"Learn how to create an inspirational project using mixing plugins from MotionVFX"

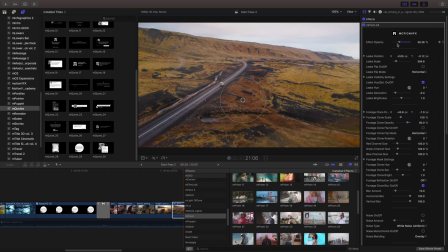(8:14)
I'm just going to dial down the effect and I'm going to take the clones down as well. And working with the brightness and saturation in the hue, I can give it just a little bit of color making this look more like it's an artifact of the lens that we have let's
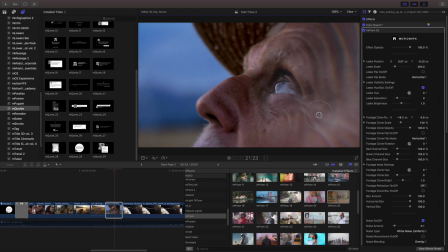(8:35)
move on to this next clip and you can really see how the clone layer can affect this and
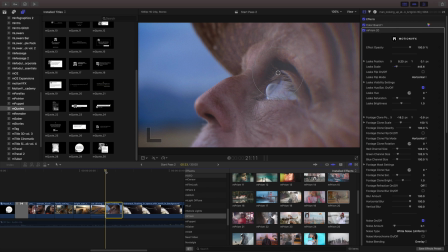(8:40)
really alter the size and shape of our footage when
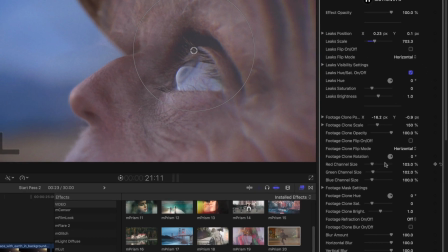(8:46)
shooting through different prisms and glass we'll have some chromatic aberration and that's what we can create with this red green and blue channel by separating
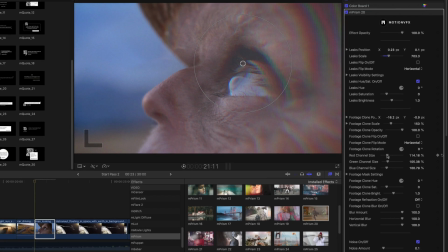(8:57)
them just a little bit gives it a very authentic chromatic aberration
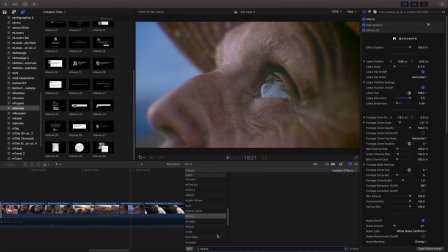(9:05)
before we move on to the next clip let's just flip this clip as well for our next clip that appears
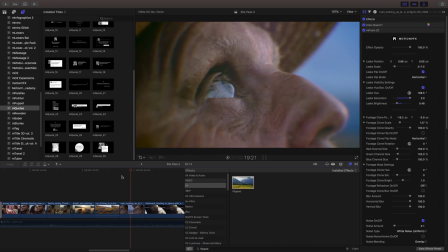(9:11)
after this we have an astronaut and i want this character to be looking up at our astronaut
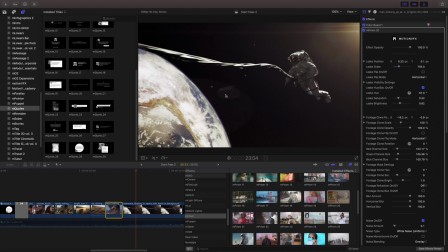(9:20)
we already have quite a lot of flare happening in our scene and i just want to accentuate this
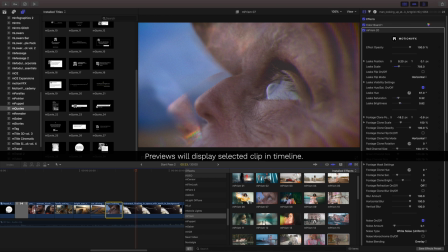(9:28)
when i hover over my previews it's showing me the previous clip and that's because i have that one selected.
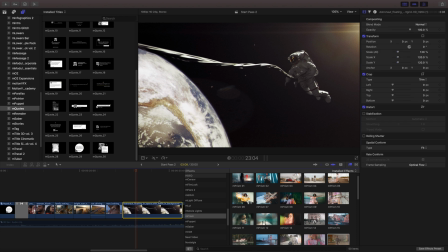(9:34)
So I'll need to select my astronaut and then hover over it to get a preview. And just like before, I'll move my position. But I notice my flare is a little too intense here.
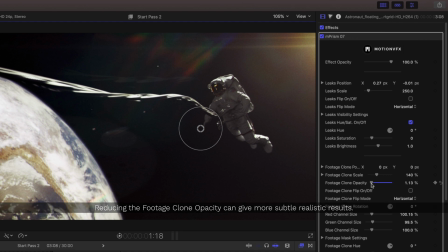(9:49)
So I'm going to adjust this with the footage opacity and bring this way down. And that's going to give me a bit of a more realistic look.
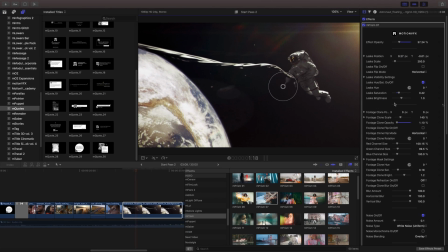(9:56)
I really want to show off the rainbow flare in this more than the footage clone.
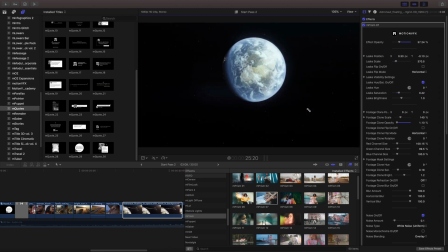(10:07)
This will take us to our last clip in this project, and here I just want to add a quote.
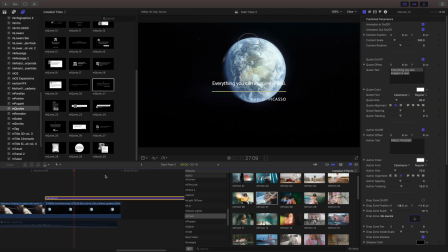(10:13)
It's actually one of my favorite quotes from Pablo Picasso. We're just going to shorten this down a little bit. I'm going to play this back so we can see what this looks like, and I can see that I'm going to need to move this down. So I can use the on-screen controls to move this down, but that's not going to give me a perfect alignment.
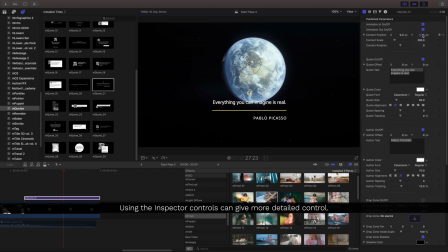(10:32)
I might move it X or Y. So I want to use just the inspector to push it just down in the Y. This way it'll stay completely centered and I can make my further adjustments here. Like in this case, I just want to move this quote to the far left.
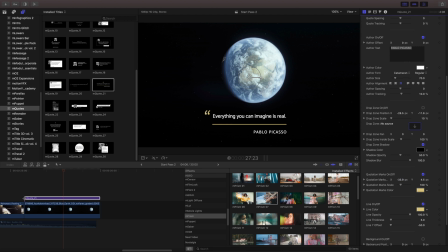(10:50)
I want this to animate after it appears, so we'll move that and shorten that down.
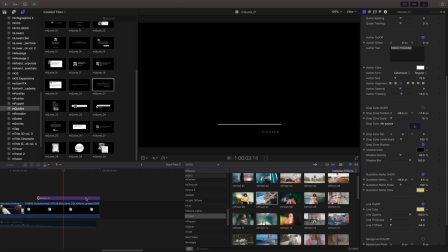(10:57)
And then I think I'll just turn off that animation out
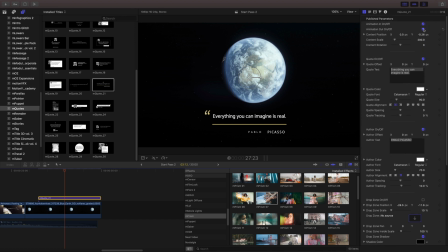(11:00)
and bundle it together with another compound clip so I can add a transition to this. One last time I'll select my items I want to group together.
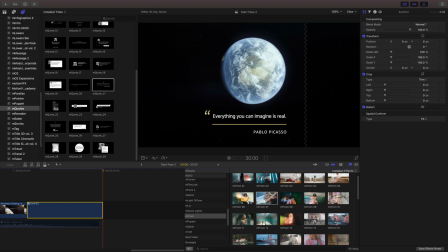(11:14)
I'll hit alt g and name my compound clip and now I can go ahead and add a transition to this. Because this is already a dark scene I don't think I'll use a light leak.
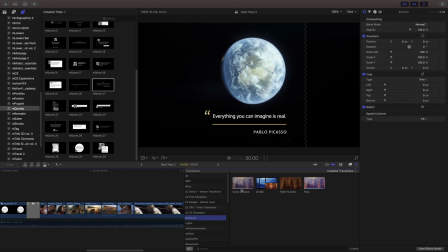(11:27)
Instead I'll just use a standard cross dissolve and that will dissolve it back out to black.
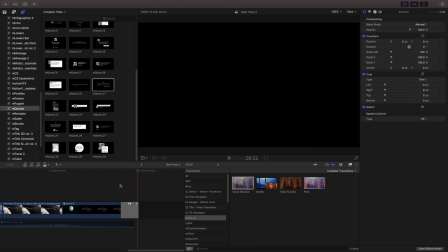(11:37)
Let's take a final look at the completed project.
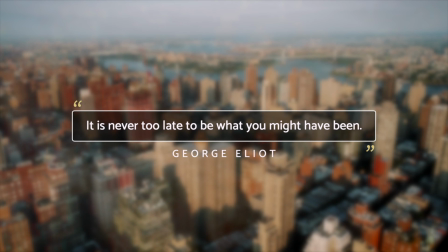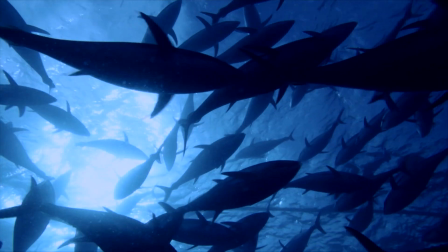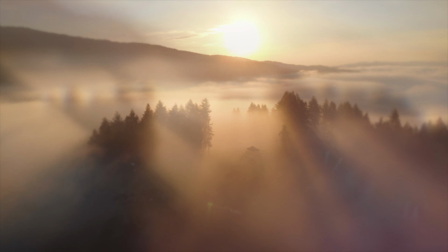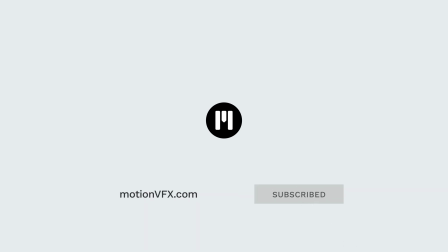(12:11)
Thanks a lot for watching. I'll see you next time.